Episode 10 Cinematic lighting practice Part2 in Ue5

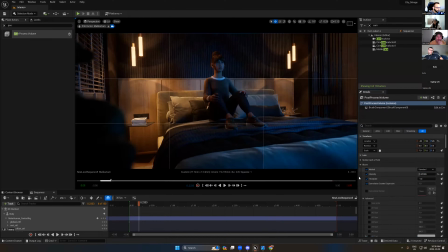So just, you see, just some plume effect. And don't go too much. So this too much. Okay, you can keep this if you're gonna have a romantic
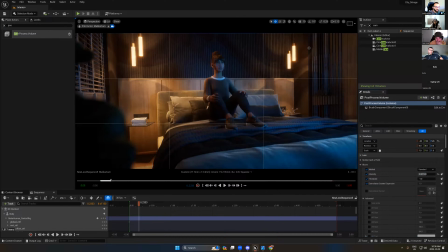scene, you know, if this shot is gonna be romantic, so you can keep this. But I don't prefer to have too much plume, especially if you remember, try to keep it raw until you export this scene, and in Adobe Premiere or After Effects, you can add your post-processing there.
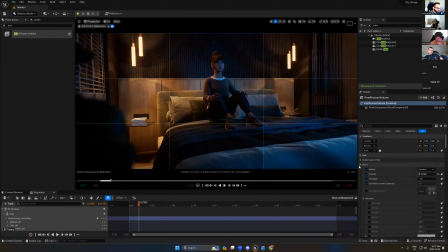So just try to keep it raw as possible. Okay. The exposure looks fine. So, okay, I will work now with the game setting.
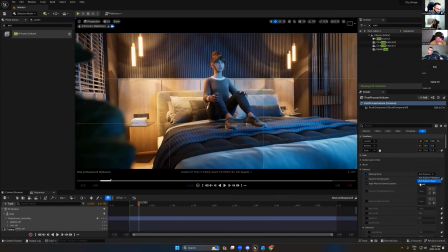Or let's follow the professional way.
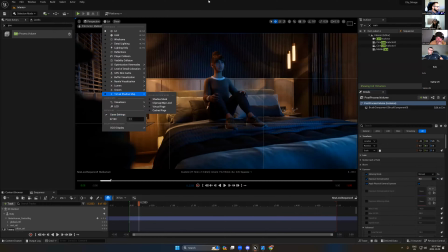9. Yeah, it's the same. So 9 is okay. And from the chromatic, I would love to add some chromatic. 0.2.
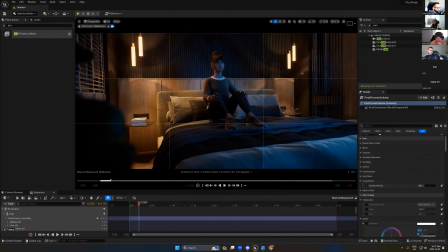Nothing to add here. Lens flare. You can add some vignette, or you can keep it as a default, but I keep vignette. So from the 10, now I will start to move my light to just get different color.
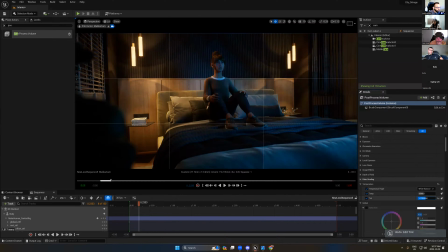So here, if is this mood more action, more more in movie, you see, to get some nice green tint. But in this mode, no, I love the blue and orange.
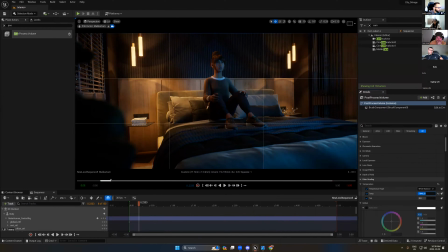And we'll see if we move the light a bit here to just get less blue. Okay, so the difference between this has
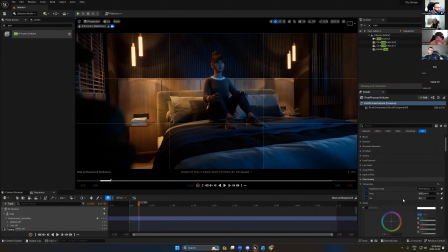is not too saturated, but the blue it's too bluish, and in interior shoot has less bluish. So I feel like now the balance, it's okay.
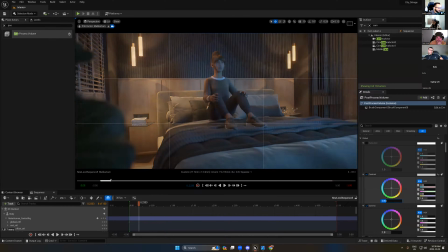We don't really need any more light,
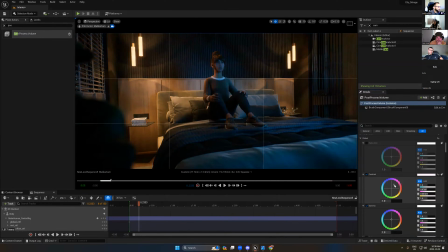but sometimes I just move these wheels and to see maybe I can get some nice color grading. Maybe you love this color, you can add it. Maybe you love this, but this natural color, it looks really nice for me.
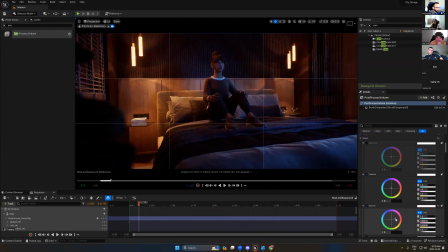But again, you can keep trying to move this wheel to see what is different. So I think I have something looks nice here. So let's turn this off. You see, it's less bluish, but it's more natural color.
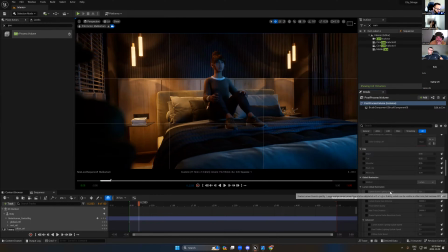Okay, so I think that's it. We can turn on the lumen for sure and the reflection. Okay, so now I can start to move my camera.
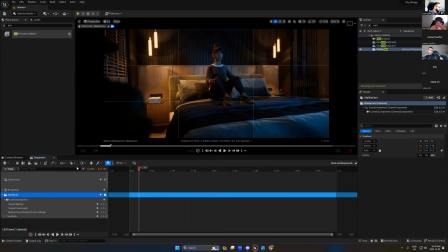Malika camera.
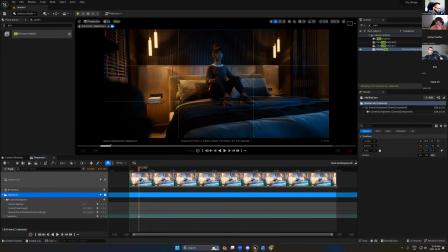From here, second, okay. Let's extend it to 10.
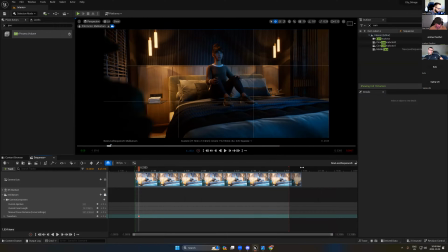Okay.
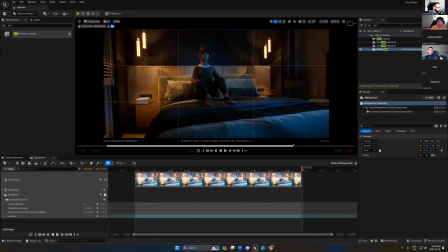Now I will try to keep Malika.
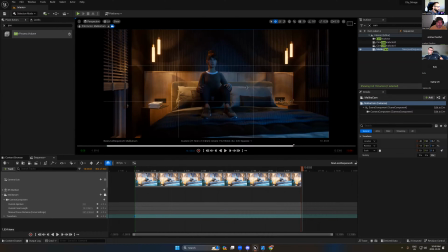The center.